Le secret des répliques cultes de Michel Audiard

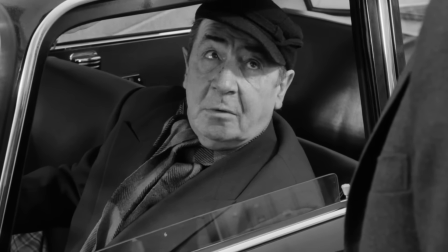16:28 Cette attention particulière portée à la restitution du dialogue lui permet également de veiller à ce qu'aucune réplique ne soit gâchée par une élocution défaillante d'un de ses acteurs, comme ça arrive quelquefois.
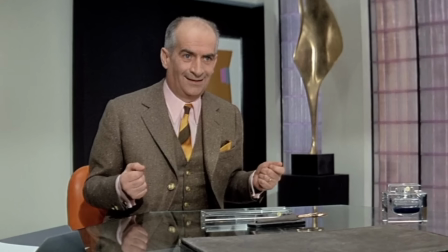16:37 Simplement remettre votre traitement, je suis dans l'état aussi de l'humain social. J'entends ni je comprends rien !
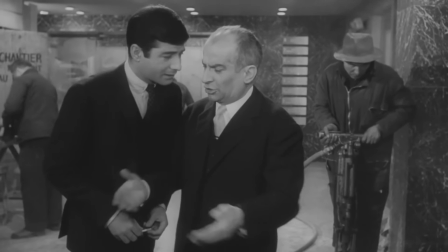16:41 D'un point de vue purement technique, il est tout aussi essentiel d'assurer la prise de son et le mixage, car une réplique ne peut fonctionner correctement que si elle est parfaitement audible et compréhensible.
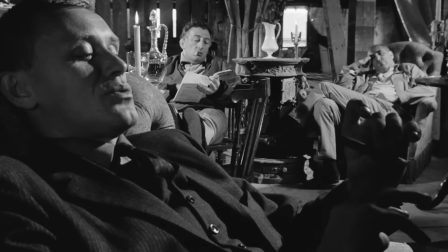16:50 Attirateur à juste pas pour le tag, vous êtes des acteurs, juste prête mais prête !
Puisqu'il est l'oeuvre de professionnels chevronnés, les tontons flingueurs ne souffrent d'aucun de ses défauts.
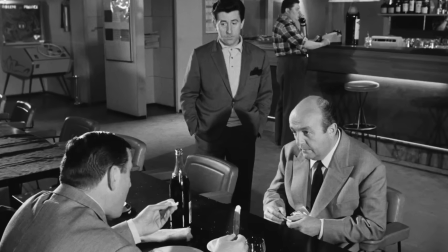16:57 Tout concourt, au contraire, à sublimer les dialogues, jusqu'au beau noir et blanc de Maurice Félous, chef opérateur attitré de Lautner.
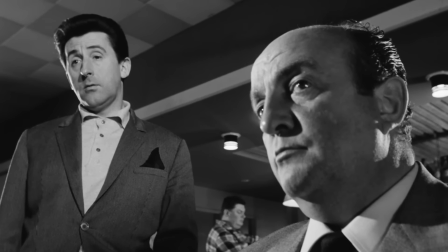17:03 On te connaît pas, mais laisse-nous te dire que tu te prépares des nuits blanches, des migraines,
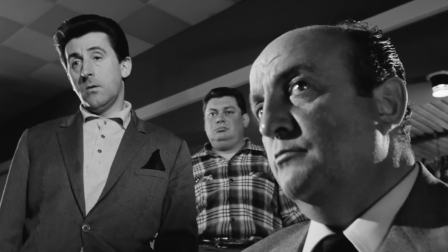17:09 des nervous breakdowns, comme on dit de nos jours.
A l'image de cette photographie en clair-obscur, ce qui importe ici, c'est le contraste.
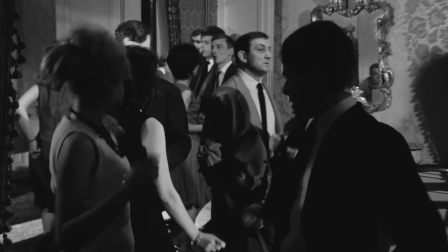17:17 Car le film s'appuie sur le ressort comique classique de la confrontation des contraires. en opposant le grand bourgeois à l'homme de la rue,
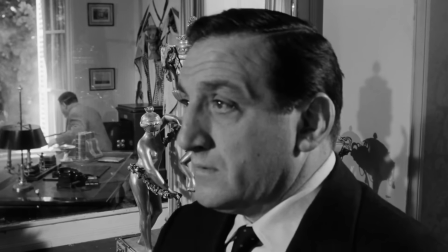17:23 le vieux roublard aux jeunes impudents, ou en mettant en scène des situations antagonistes, comme cette demande en mariage au beau milieu d'une fusillade.
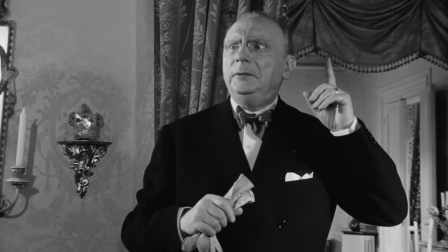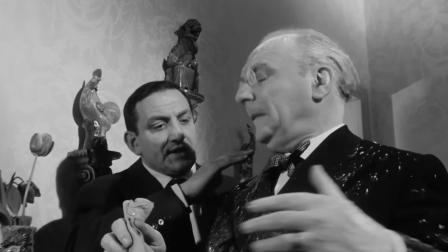17:34 Dans Les Tontons Flingueurs, on retrouve cette esthétique du contraste jusque dans les dialogues, car une des spécialités de Michel Audiard est de mélanger avec grâce les registres de langue.
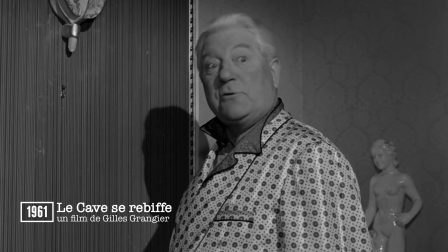17:42 Une fois que je tiens l'artiste de l'Arnaissance, je ne veux pas le paumer à cause d'une bévue en sillaire. Une quoi ?
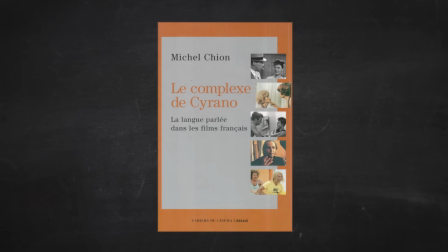17:47 Une connerie de taboniche.
Comme l'explique le critique Michel Chion dans Le Complexe de Cyrano, en stylistique, on distingue en général quatre niveaux de langue.
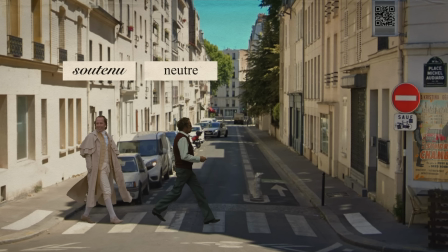17:56 Le style soutenu, le style neutre, le style familier et le style populaire.
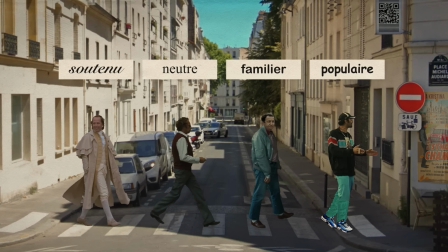18:01 Mais le cinéma français a la particularité de ne pas admettre le style neutre.
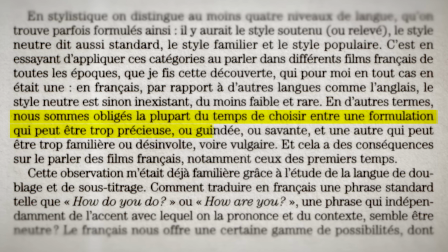18:05 Nous sommes obligés la plupart du temps de choisir entre une formulation qui peut être trop précieuse ou guindée ou savante et une autre qui peut être trop familière ou désinvolte, voire vulgaire.
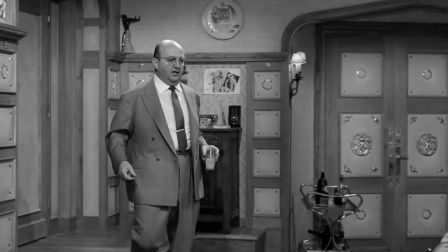18:15 On en trouve une illustration dans le cave se rebiffe, où Bernard Blier, en bon polyglotte, passe d'un registre à l'autre,
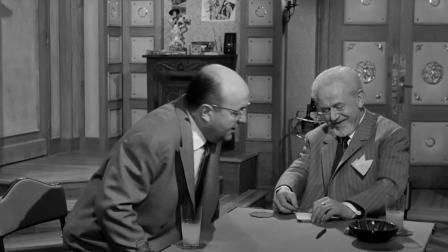18:20 selon qu'il s'adresse à un compère mafieux ou à un cave,
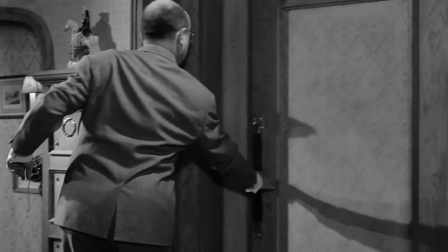18:26 c'est-à-dire quelqu'un qui n'est pas du milieu.
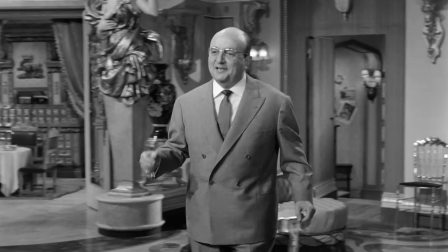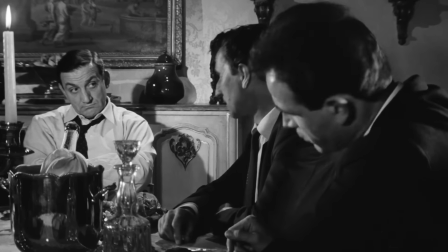18:33 Dans Les Tontons Flingueurs comme dans tous ses autres films, la langue d'Odiah résulte de la fusion entre les deux registres les plus éloignés de la langue française.
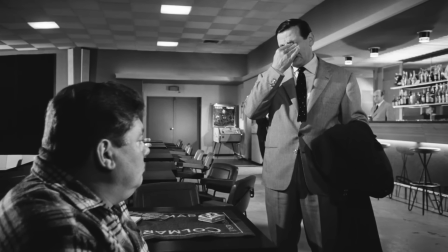18:42 qu'il n'a cessé de pratiquer en écumant les bistrots du XIVe et de
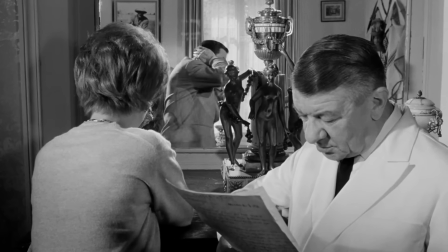18:48 l'autre le registre soutenu de la littérature qu'il a su apprivoiser à travers ses nombreuses lectures.
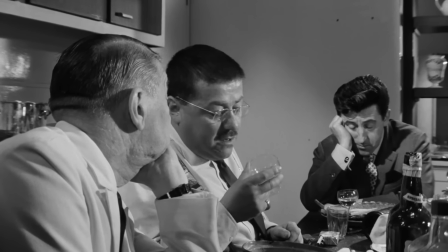18:57 Conscient du potentiel comique d'un tel procédé, Michel Audiard mélange parfois les niveaux de langue au sein d'une même réplique pour aboutir à d'étonnants effets de rupture.
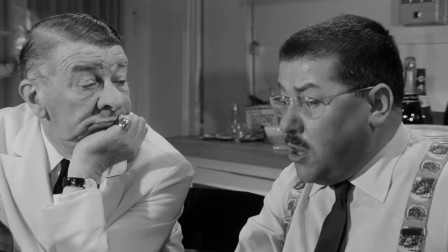19:04 Et c'est pour ça que je me permets d'intimer l'ordre à certains salisseurs de mémoire
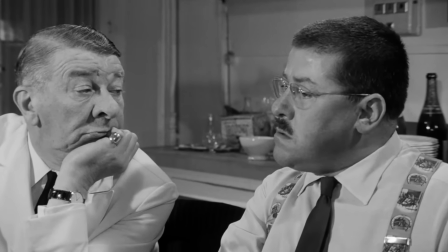19:11 qui feraient mieux de fermer leur claque-merde.
Cette forme d'oxymore cinématographique rejoint le principe même de la comédie.
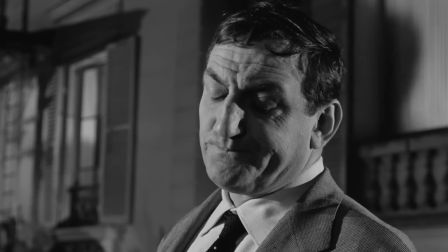19:18 Faire entrer en collision deux idées opposées pour créer un décalage.
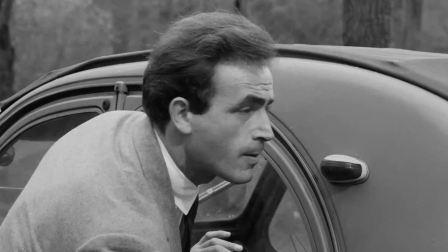19:22 C'est d'ailleurs ce qui se passe également à l'échelle du film, qui associe deux genres a priori contradictoires, et s'autorise à tuer pas moins de sept personnages au cœur de ce qui reste malgré tout,
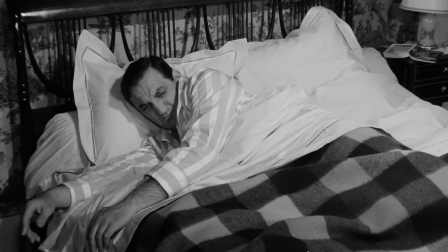19:30 une comédie tout publique.
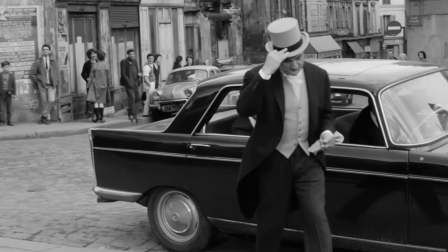19:35 En dépit de son style finalement plutôt élégant, Michel Audière n'a d'abord pas eu que des admirateurs.
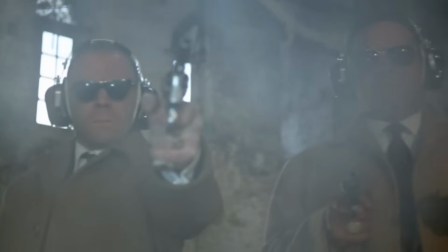19:40 Alors qu'il s'attachait à démystifier la figure du truand, il a même été pendant quelques temps une cible désignée.
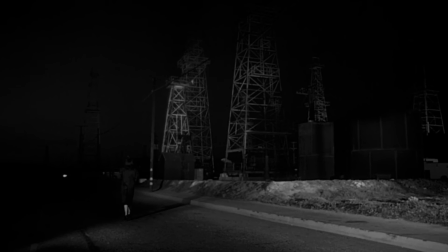19:45 Car si au moment de la production des tontons, l'âge d'or du film noir américain est bel et bien terminé, la France voit en revanche les débuts d'un autre courant majeur, la nouvelle vague.
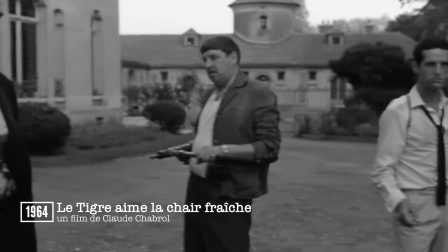19:53 Le mouvement réunit quelques admirateurs d'Alfred Hitchcock et Howard Hawks qui puisent eux aussi les sujets de leurs premiers films dans l'univers des polars crasseux.
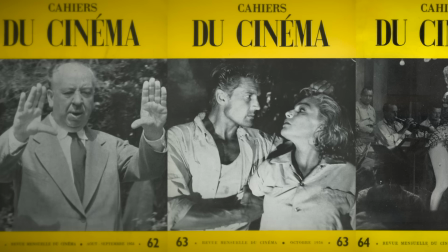20:01 C'est vraiment dégueulasse.
La plupart ont commencé leur carrière dans la critique,
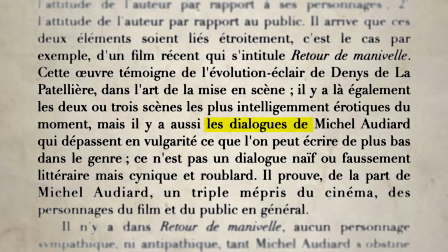20:04 à l'image de François Truffaut qui en 1957 écrivait « Les dialogues de Michel Audiard dépassent en vulgarité ce qu'on peut écrire de plus bas dans le genre ».
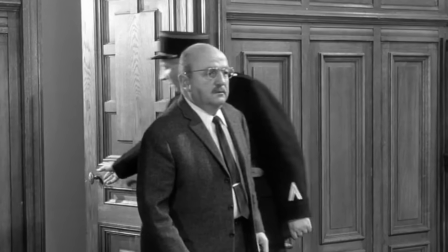20:12 Alors déjà, c'est pas très sympa, mais surtout, on l'a vu, ce procès en vulgarité ne tient pas vraiment la route.
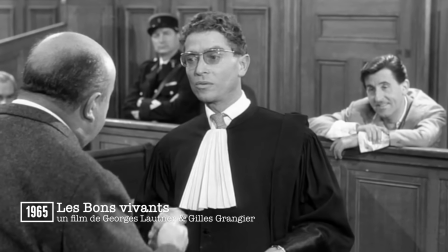20:17 Vous bonissez encore une seule médisance sur une dame, et moi je vous fais une tête à la décorade. Et vous allez comprendre que Charles et Légant font encore se le farcir.
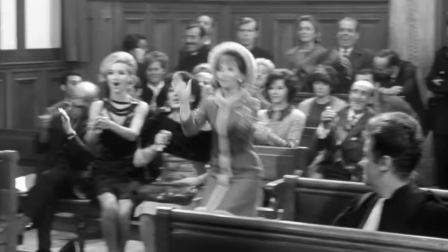20:24 A vrai dire, le litige est ailleurs.
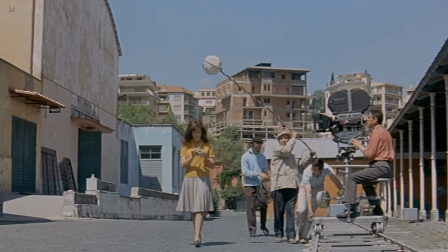20:26 Déterminés à briser toutes les règles et élever le cinéma au rang d'art, les jeunes ambitieux de la nouvelle vague s'opposent par principe à ceux qui, comme Audiard, se considèrent davantage comme des artisans.